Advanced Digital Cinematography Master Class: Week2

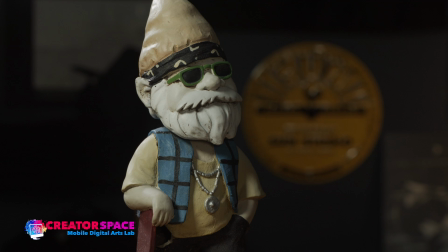32:53 So I'm bringing some shadow onto the character. So totally open, and I'm bringing some shadow. So I want it to look realistic, like he's in, there's some shadow environment here. Right, so totally open and into the shadow a little bit. So that's pretty cool.
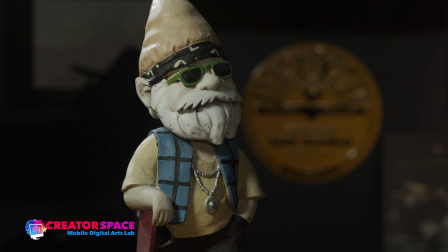33:11 That gives us a great idea of, okay, what can we do to, play with the light, and we can, and I'm using this big reflector, so you can buy black foam core, you can buy,
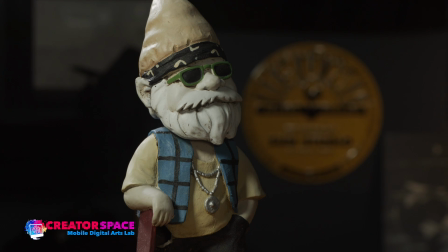33:24 a piece of duvetine, like a felt type material. Anything that you can use can be used to, bring down the overall light amount.
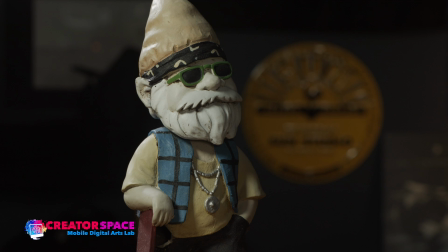33:42 Right, so this, I'm just putting this above, and so there's a white ceiling here, so this is without, and now I'm putting the black on top of him to make sure there's no bounce light on the top.
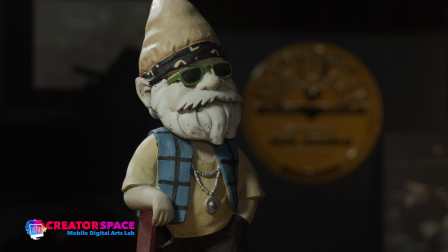33:57 Okay, and now we're going to play with, again, cutting in.
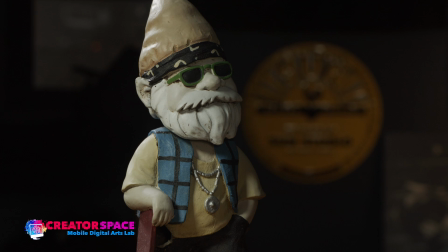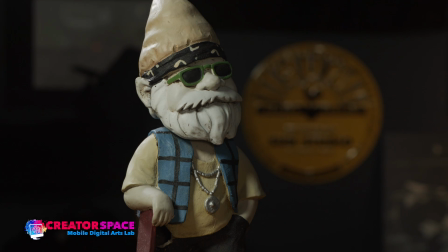34:08 So, maybe I want just a little bit of less light on the hat.
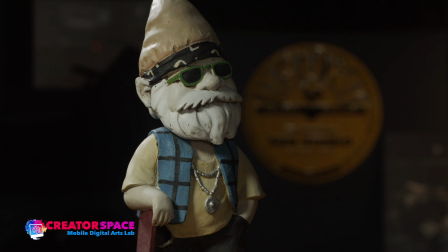So we can really start to carve. Look at that, right? It's really interesting. So he's, I just want to put his face into this darkness. That's how we can start to carve out the light and the shadows and, do different things.
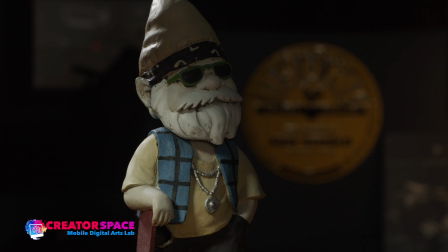34:31 So maybe, I just want his body. Look at that, right? So we got that backlight, we cover his eyes, really mysterious, moody character.
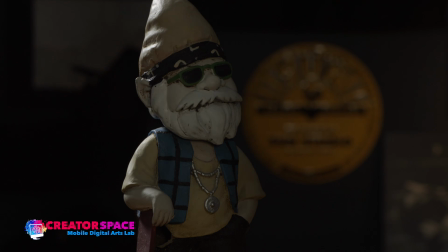34:39 So we can create these kinds of moods. And same thing goes, maybe I want his whole face,
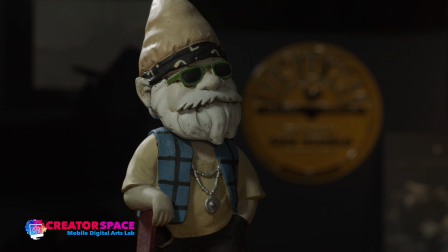34:47 but I want his clothing to be in darkness. I just want his face lit. right? So that's the combo.
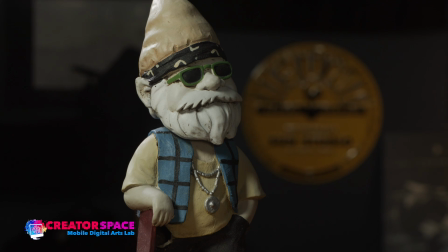34:57 So really, really interesting. So now let's look at, we can add our fill. So we're gonna keep the 3-point lighting, and now we're just gonna kind of, what we're doing with it.
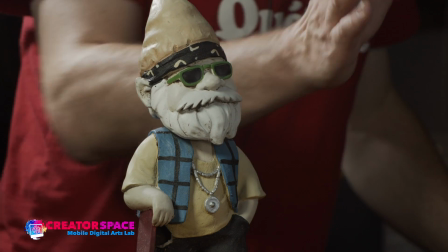35:08 So that's the 3 points. We got that fill on this side here.
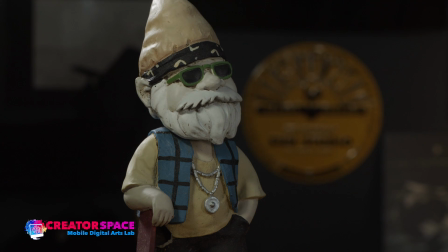35:13 So now we can really, again, add a little bit of, like where do we want some shadow to fall? On the side here, a little bit on his face. Put a bit more like that, right?
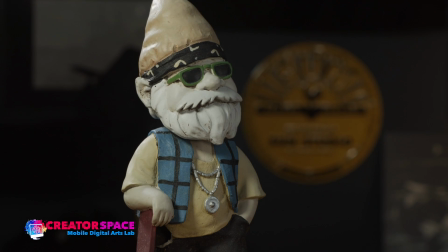35:27 A lot of fun of what we can do. Now let's look with the fill light.
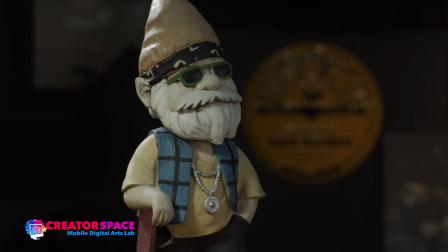35:34 And, just cutting down to his face, right? He's a little bit less dark, but we're reducing our key light on his face, but keeping the fill light there.
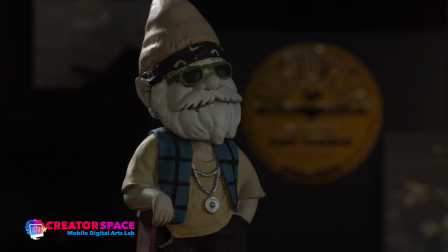35:48 So again, shaping those shadows.
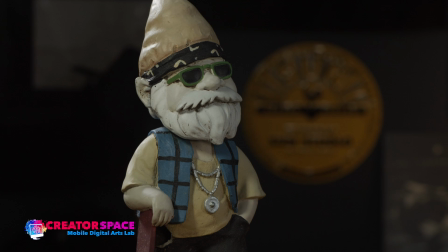35:57 Right, so there's a little bit on the side there, but I'm covering his left, right, and so on.
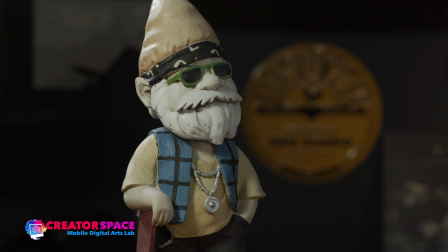36:05 You can see just bringing it in and out until I'm happy with that. So that is the beauty of using what's called cutting, and using our like negative fill to create different shadow types and shadow imagery within that.
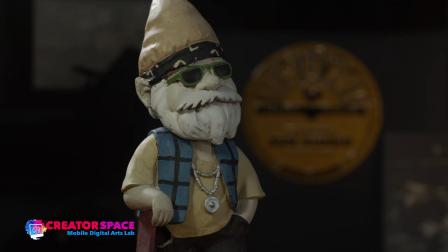36:22 You can use your hand, to put different kinds of things on it.
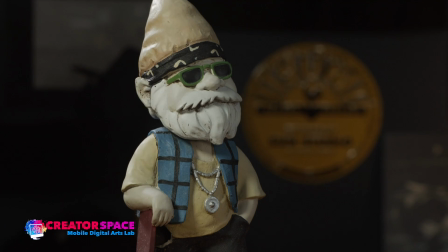36:26 So anything's possible to play with that. At the same time, I'm using, there's a silver on the other side, so it is kind of reflecting back. We can also reflect, light down, right? So that's kind of off and on.
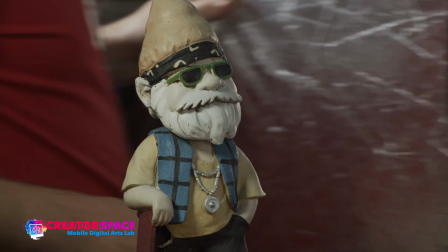36:45 And we can also reflect from the other side, right?
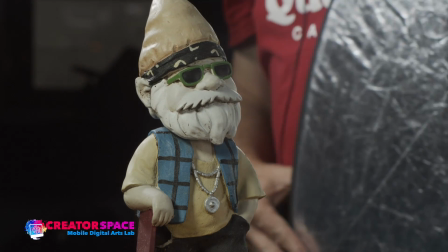36:51 So if I really want to bring in that kind of reflection back at him, right?